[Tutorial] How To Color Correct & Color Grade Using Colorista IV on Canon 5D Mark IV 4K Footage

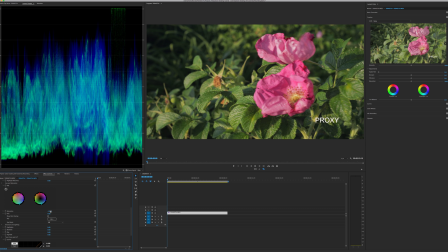That actually looks nice. Negative 14. Looks nice, not bad. I'm not going to mess with the hue here because it changes the green and the pink
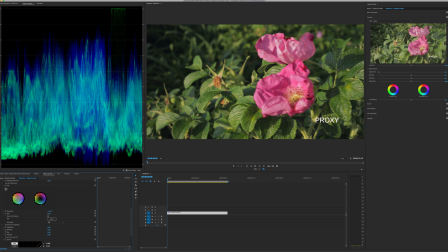purple-ish thing that's happening here, and it just changes them to weird colors. I could show you. Let me show you. Not a fan of that because I do like the original colors that these things were, and you don't really want to go the opposite way either because,
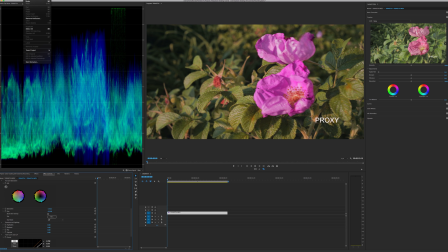well, it just does something I don't like to the flower there. I actually like the natural colors that the camera captured. So I'm gonna leave that. Here is when you could mess with the highlights, you know, bring them down,
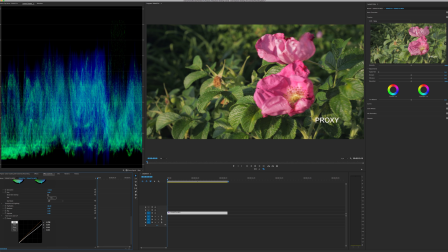bring more information, or just really blow them up a little. Right around here, actually, let's bring it down to 20.
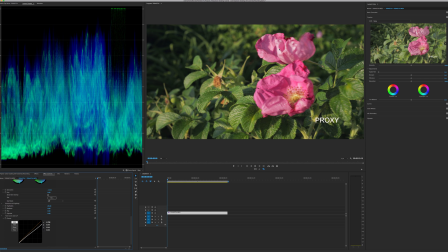See, you can have the whites, the highlights here, come up a little without losing any information. Let's see. What else can we do? Oh, well, the shadows. Well, we have our information here. So now, it all depends on you if you want more.
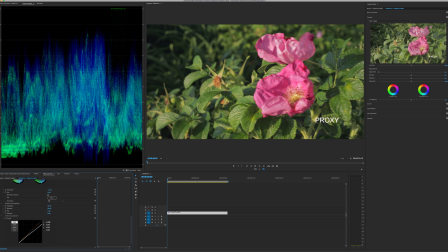I kind of actually like that, but I also like a round number too.
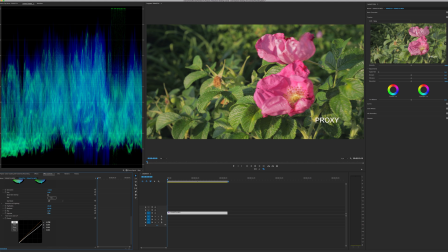60. Pop, I noticed that pop on Colorista is, to me, it acts like a sharpen tool. But if you go too crazy with it, it looks weird.
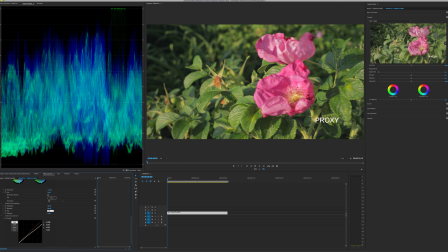So let's see. Let me just show you with like 50. See what it did here. It's kind of like a sharpen tool. Let me take off proxy and go full. I don't know with the YouTube compression if you can actually see that very well.
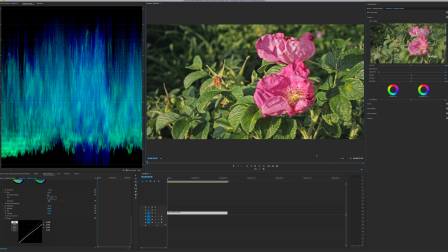But it really acts like a sharpen tool. For that, let me go back to 10, to 0, and then up to 15 just to see what that does.
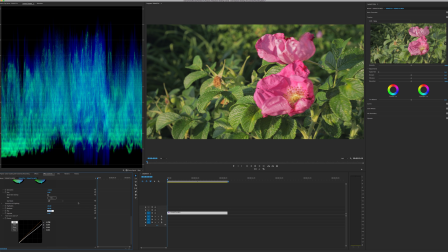See, it introduces like a sharpened tool almost. 20. So I like to do before and after. So 0 and 20 just to see if it made a little bit of a difference. I don't know if you guys can see that, but it did. Okay.
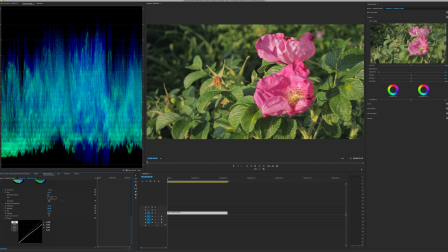And now everyone's favorite vignette. The reason why I'm doing a vignette is to, you know, I mean, there's really nothing going on here or here or here.
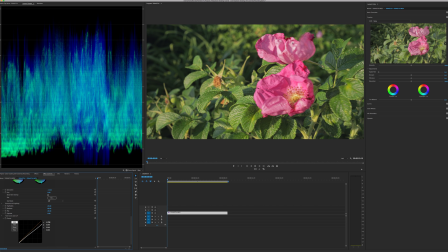The focus is the two flowers, two azaleas, I think that's what they are, here. So we don't want to get too crazy either. So let's isolate that with a vignette.
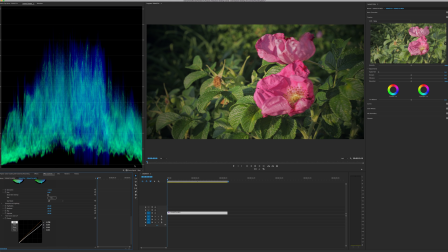But now we've crushed too much things. So, I mean, this is an artistic decision here, you know. We could come back a little.
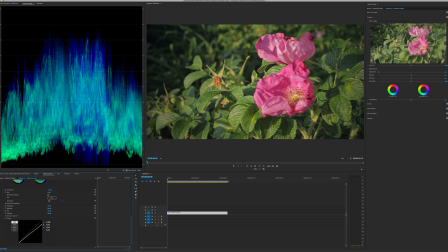Just so it could be resting at 0. I mean, it's so artistic. Even at 30 here, you can still see that I'm trying to center your focus onto here, this. There's a lot more that you can do with this.
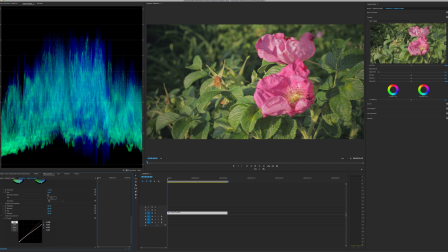You can maybe brighten that up, but then again, you get that faded look.